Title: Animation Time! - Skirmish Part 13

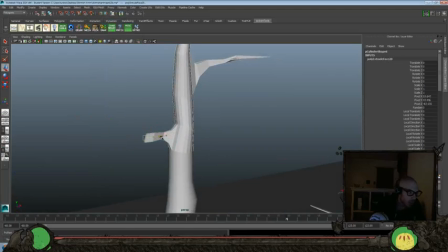Okay, I'll extrude that a little bit more.
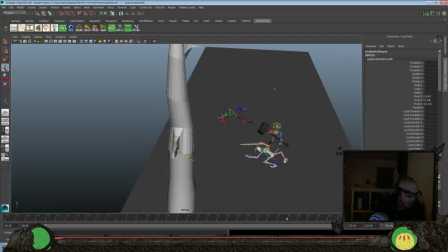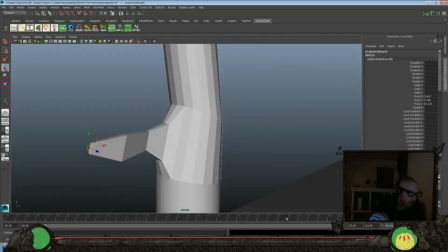And we could spend, you know, a whole hour just modeling this tree.
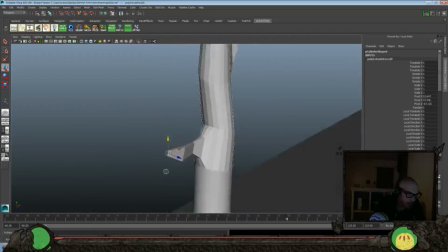I still want to get some more background characters working, so I'm trying to go quickly with this.
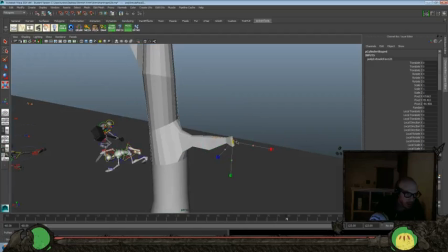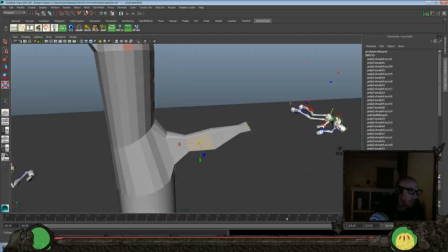Taper it up a little bit more, and we'll go and grab this, extrude, bring that out,
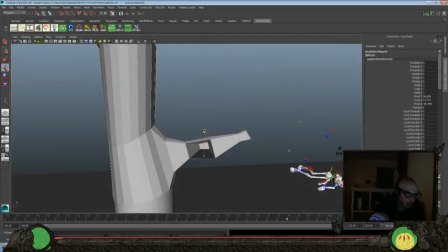again taper it off a little bit, go up here, over,
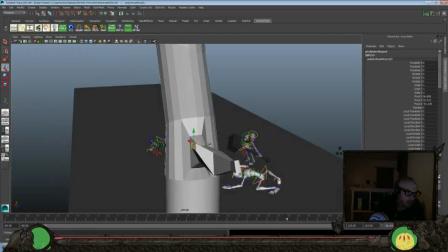and we'll extrude that, bring that up and over,
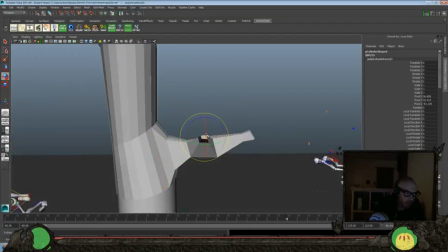taper it, rotate it a little bit more here,
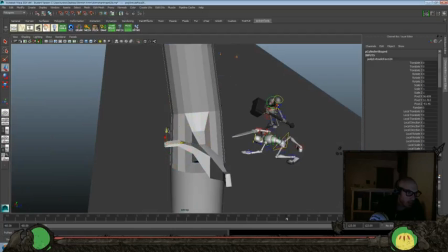and extrude it again, bring it up, over, taper it,
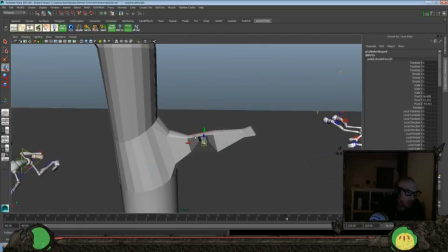a couple more times here.
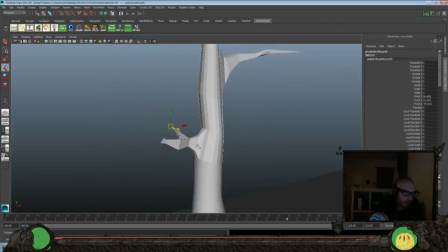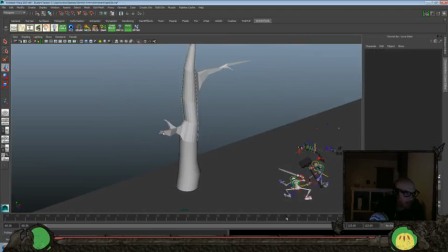And let's go ahead and go off of here,
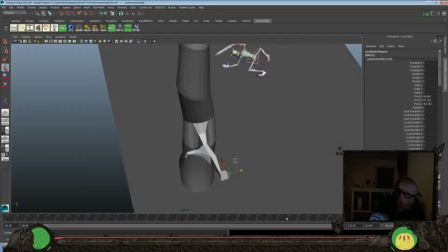extrude that one, bring that off, taper it a little bit more.
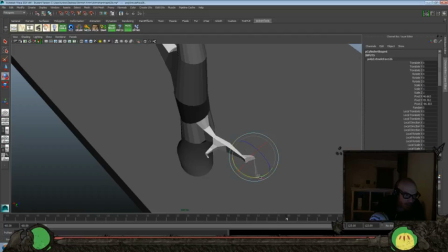You can have fun doing this stuff all day long.
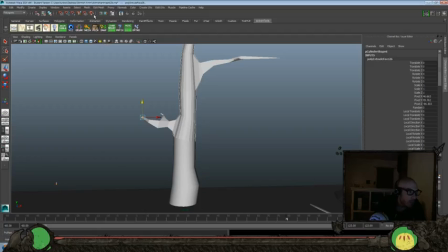Bring that up a little bit, over, extrude it again, bring it up, over.
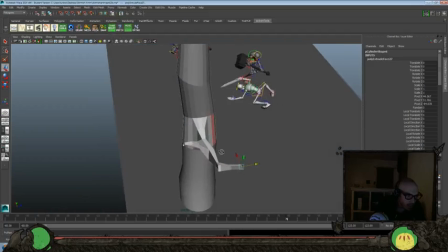Try and make sure that it's still kind of keeping with the tree mechanics here.
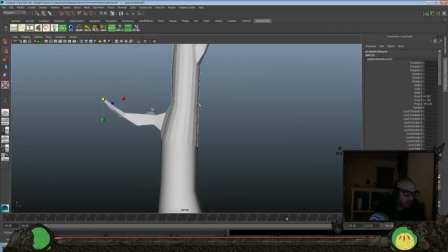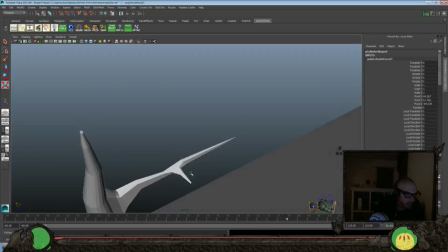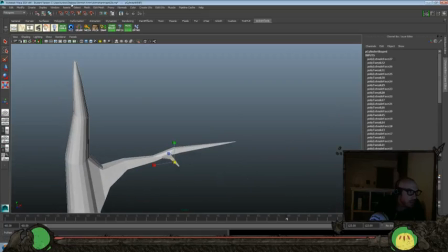Let's do this one.
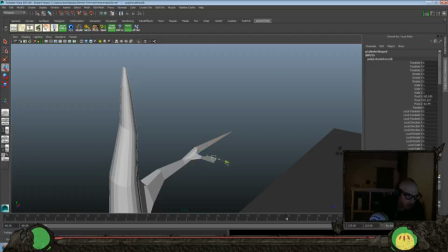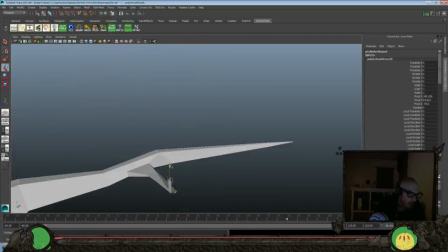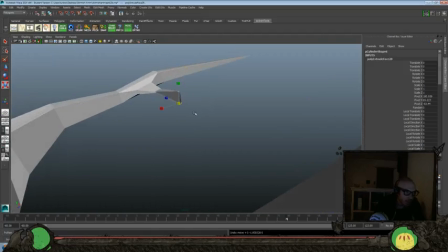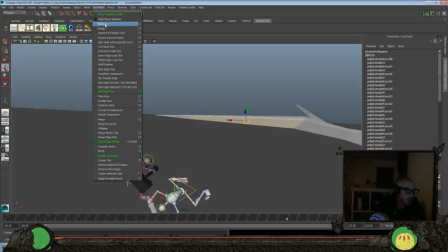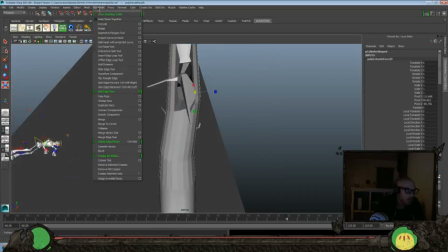smaller. Extrude again.
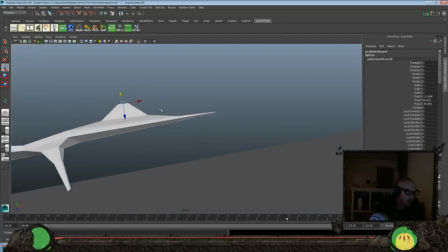That in, just so we have a little bit of variety here on the end of this branch.
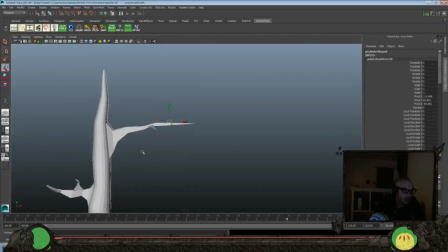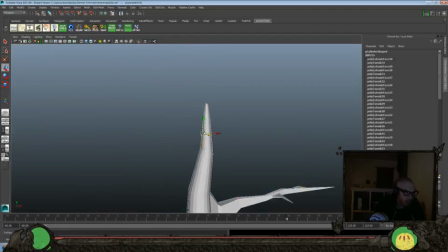And maybe we'll splinter off a little bit here towards the top as well.
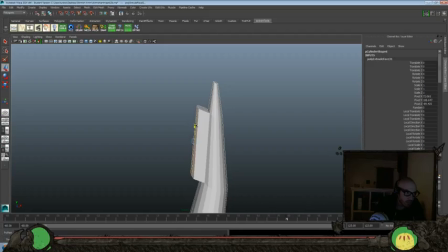So I'll go edit mesh, extrude again, bring that over and up, shrink it down, inward. Just try and give this tree a little bit of kind of personality here.
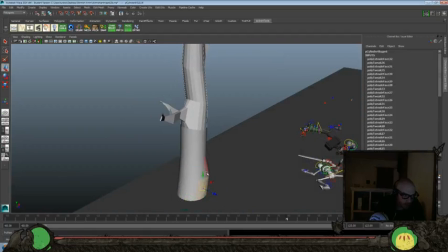And let's go ahead and just play with this a little bit, just so the base feels a little bit different of this tree.
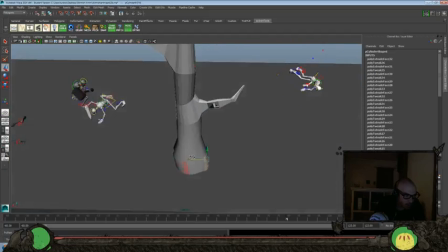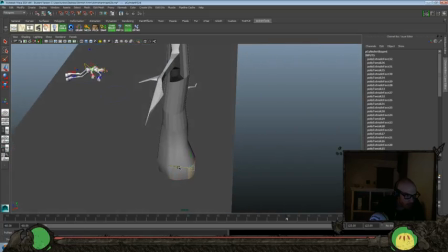Bring that out.
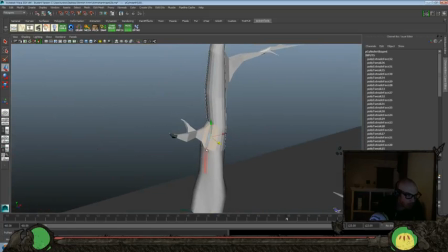Bring that out a little bit.